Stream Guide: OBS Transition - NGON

whoa whoa now you could use the easing inside of after effects or you could do what i do and it's kind of the easy get
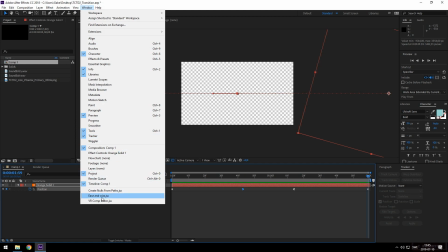good button inside of after effects which is using a plugin called ease and whiz here's the cool thing ease and whiz is completely free i mean it's a pay what you want system so if you google ease and whiz you go to the website and you can pay as much as you want for a plugin that's going to save
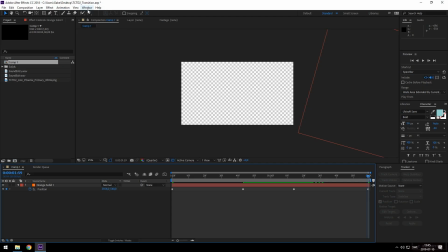you so much time and make everything look awesome so here's what we'll do we'll go into ease and whiz we'll select all our keyframes and we will set these to in and out so i'm just hitting zero to
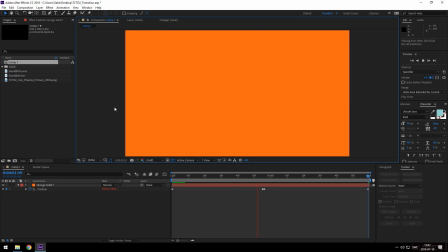ram preview this so i can see exactly what that speed kind of feels like and i kind of like it now what we'll do nice and easy we will put a logo in the middle to add a little bit of visual interest we also want the shd logo to have a little bit of movement so it doesn't feel so
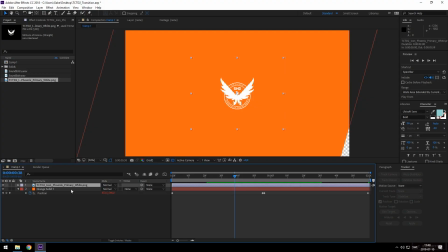static in those few frames so what we will do there's a couple of ways you do it you can make this a 3d layer and kind of zoom it in a little bit or i mean the same thing is basically just scaling it so let's set a keyframe for the scale of 100 so
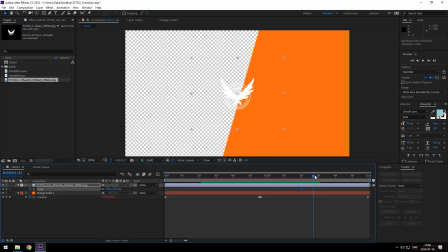we want it to be about once that's off and
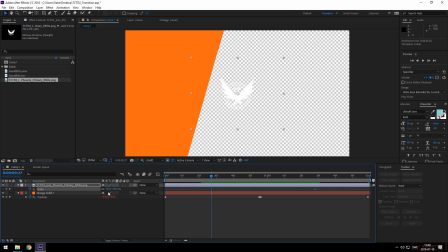then we'll go back to where it's invisible and we'll just make it a little bit smaller so
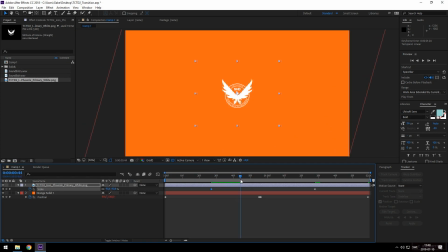you can see that over these frames it's zooming in just a tiny bit okay cool okay so we're almost there but how do we make that shd logo not visible unless it's on top of the orange now we're going to do this thing right here we're going to duplicate the orange solid so
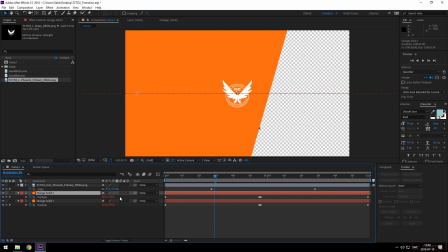it has exactly the same keyframes as the one below complete replica we're going to move it above the logo uh-uh and then what we're going to do is we're going to hit f4 and make sure that we have this track matte thing visible inside of After Effects and we're going to make
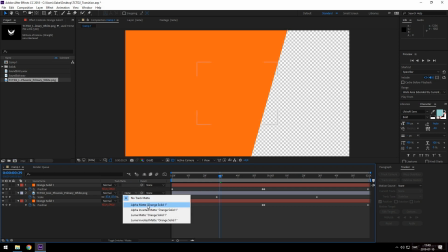sure that the alpha matte is used.
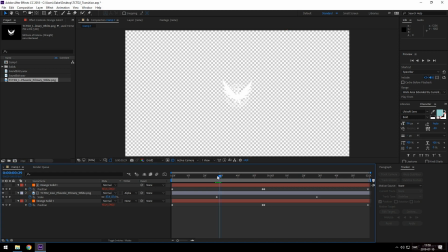Basically what that means is that you won't see, hang on I'll just set this so you can actually see it,
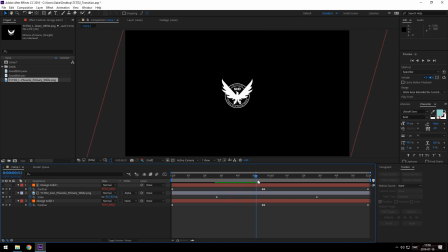you won't see that logo until it's on the same pixels as that orange layer. So pretty cool. All right one last thing before we render this out we want to add a little bit of sound to kind of sell the effect we don't want us to be too loud because it's going to be a bit
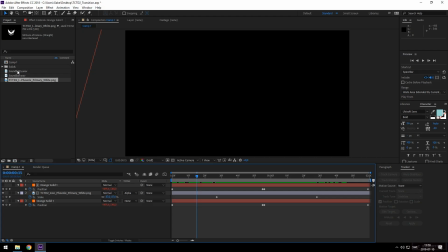obnoxious for our viewers if it is but let's just add a couple of sound files that we have so you can see here exactly how long these audio files are which is cool but to be a bit more
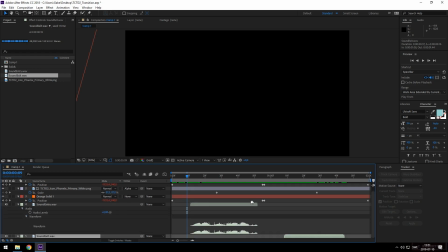precise what we're going to do is we're going to roll this out and head down and open up the waveform you can see how this waveform looks and we kind of want this to start with the orange. So we want to push this back.
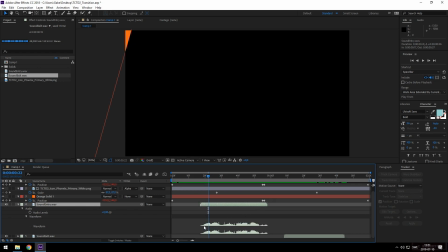This little peak in the audio, we're going to have it so it arrives here. There's a little bit of anticipation and then the orange starts and you hear a bit of audio. And we'll do the same for the other one. Let's roll this out and get the waveform open. We will then have this play from here. Okay. I'm going to take a little listen and see if i was at all correct okay
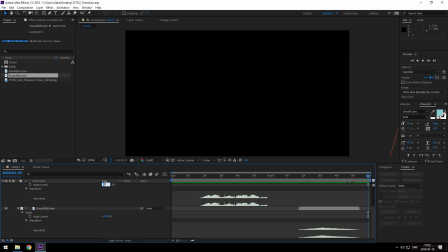that works for me i'm happy with that we'll just lower these to minus 10.